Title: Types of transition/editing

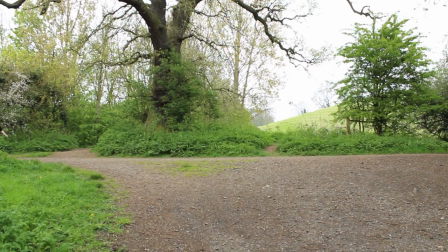11s
When it comes to editing your film and video material, it may often be the case that you will rely on straightforward cuts to join your shots together.
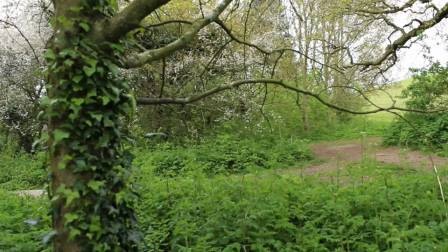22s
However, there may be instances, and they might often be related to creative intent, where other forms of editing, or rather transitioning from shot to shot, will be useful.
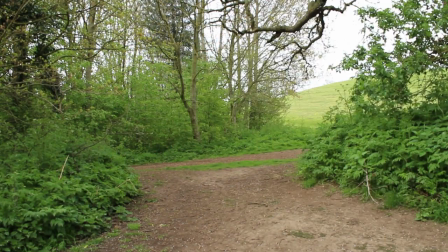36s
In this tutorial, we'll examine the many methods of transitioning from shot to shot available and why they might be employed.
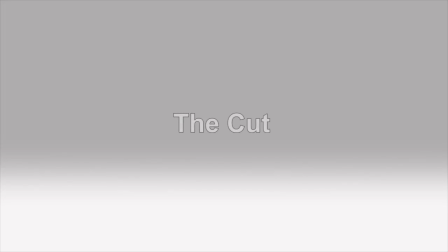46s
The first is the straightforward cut, which you'll no doubt be familiar with. This is undoubtedly the most common and practical form of transitioning from shot to shot in continuity filmmaking today.
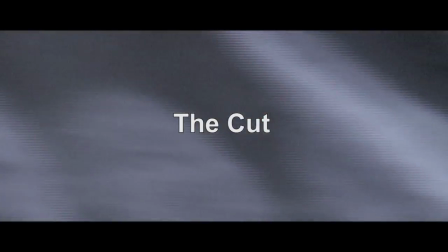62s
It's based on the principle of cutting in real time, with an adherence to graphical and spatial coherence.
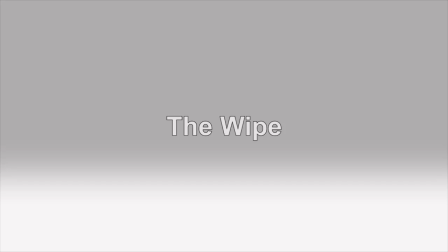72s
The wipe is something of a rarity today. However, it has been utilised here and there in George Lucas's Star Wars films.
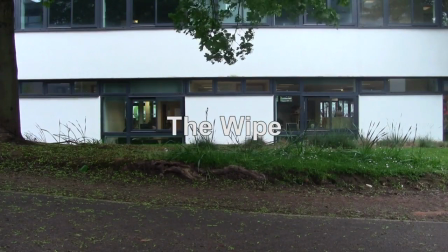82s
It's quite a stylistic transition and would often be utilised in order to suggest a jump forward in time, space and location.
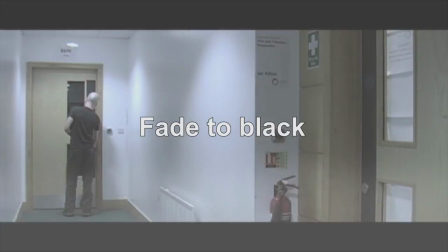95s
This is often used to suggest quite a lengthy passage of time between shots.
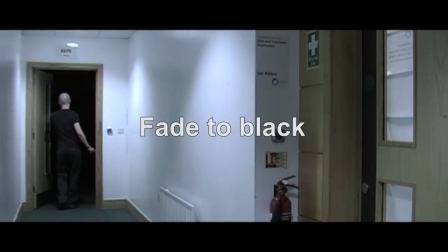101s
It's also often utilised at moments of great drama or high tension, usually as a visual motif to suggest that something significant has happened.
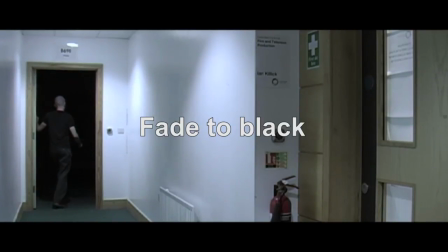113s
By fading to black, the audience has a visual pause and has time to reflect on the dramatic event that may have just happened.
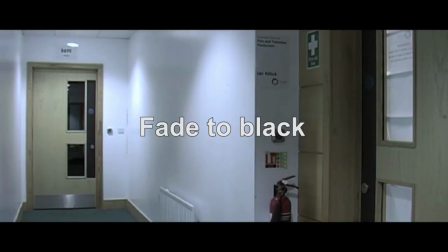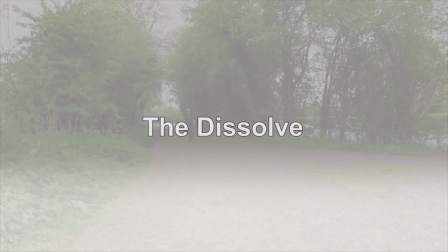131s
The dissolve works by using a fade to transition between two shots.
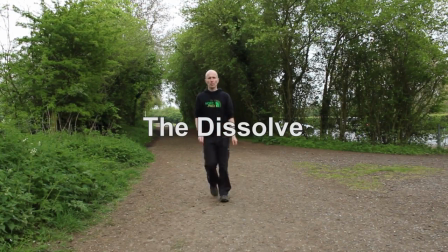139s
It can be used to suggest a briefer passage of time than the fade to black suggests,
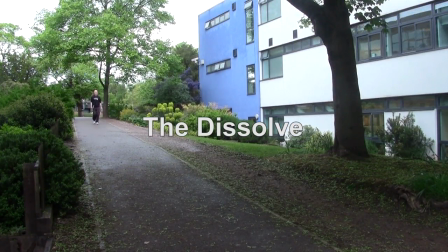145s
or it can be used to suggest that two events are happening at the same time.
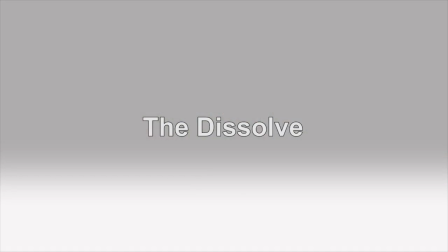155s
On a more artistic level, it can be used to suggest the interconnectedness of events. Take this 3-shot dissolve from the ending of Psycho.
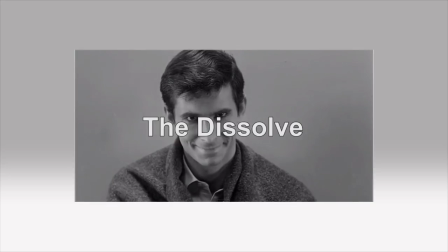166s
It fades from Norman to the briefest hints of the skull of his mother,
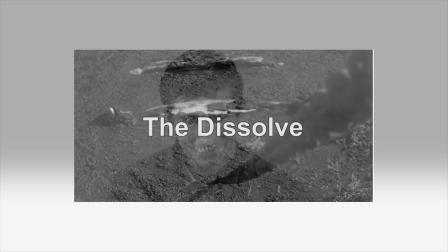174s
to a dissolve of the bodies being dragged from the swamp. The links between Norman, his mother, and the murders is swiftly and neatly covered in this excellent series of dissolves.
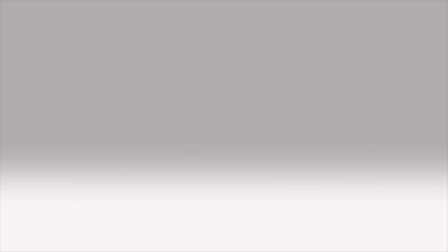Leading on from the dissolve is the graphic match.
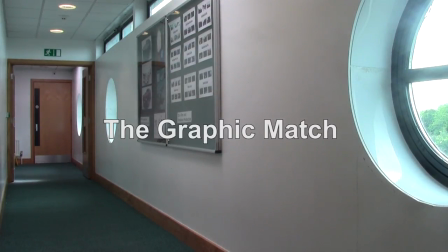201s
This type of edit is based on the principle that the features of two shots are graphically composed in the same manner,
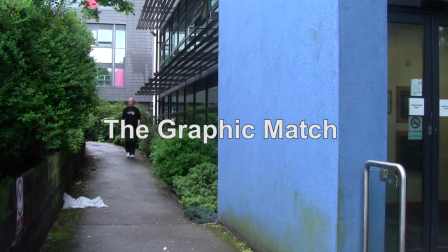207s
so that when they're cut together they appear to match.
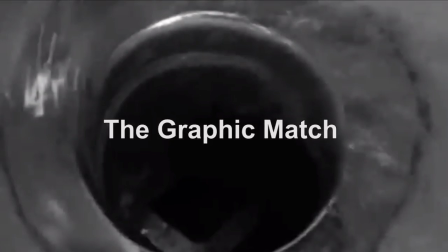214s
Probably the most well-known examples are the graphic match at the end of the Psycho shower scene, where the dissolve reinforces the life draining away from the victim,
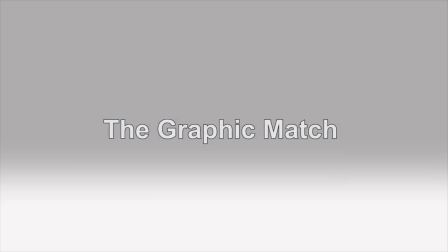224s
and 2001: A Space Odyssey, where a quick cut is used to show how man has progressed from simple tools
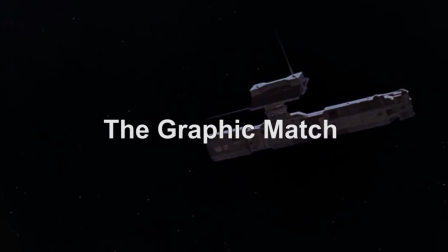233s
to spacecraft design.
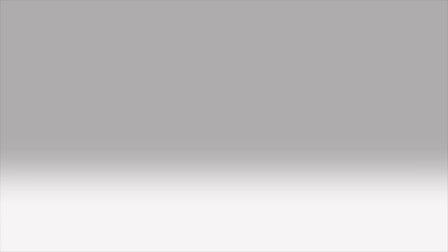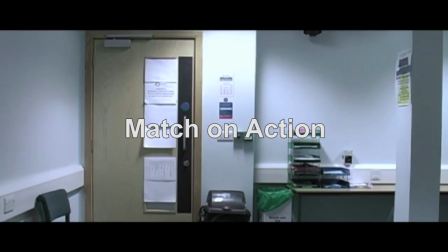243s
The match on action is when the movements or placement of objects and people match over the edit.
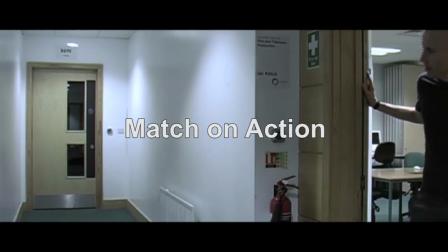249s
In this case, the actions of the character opening the door match from shot to shot.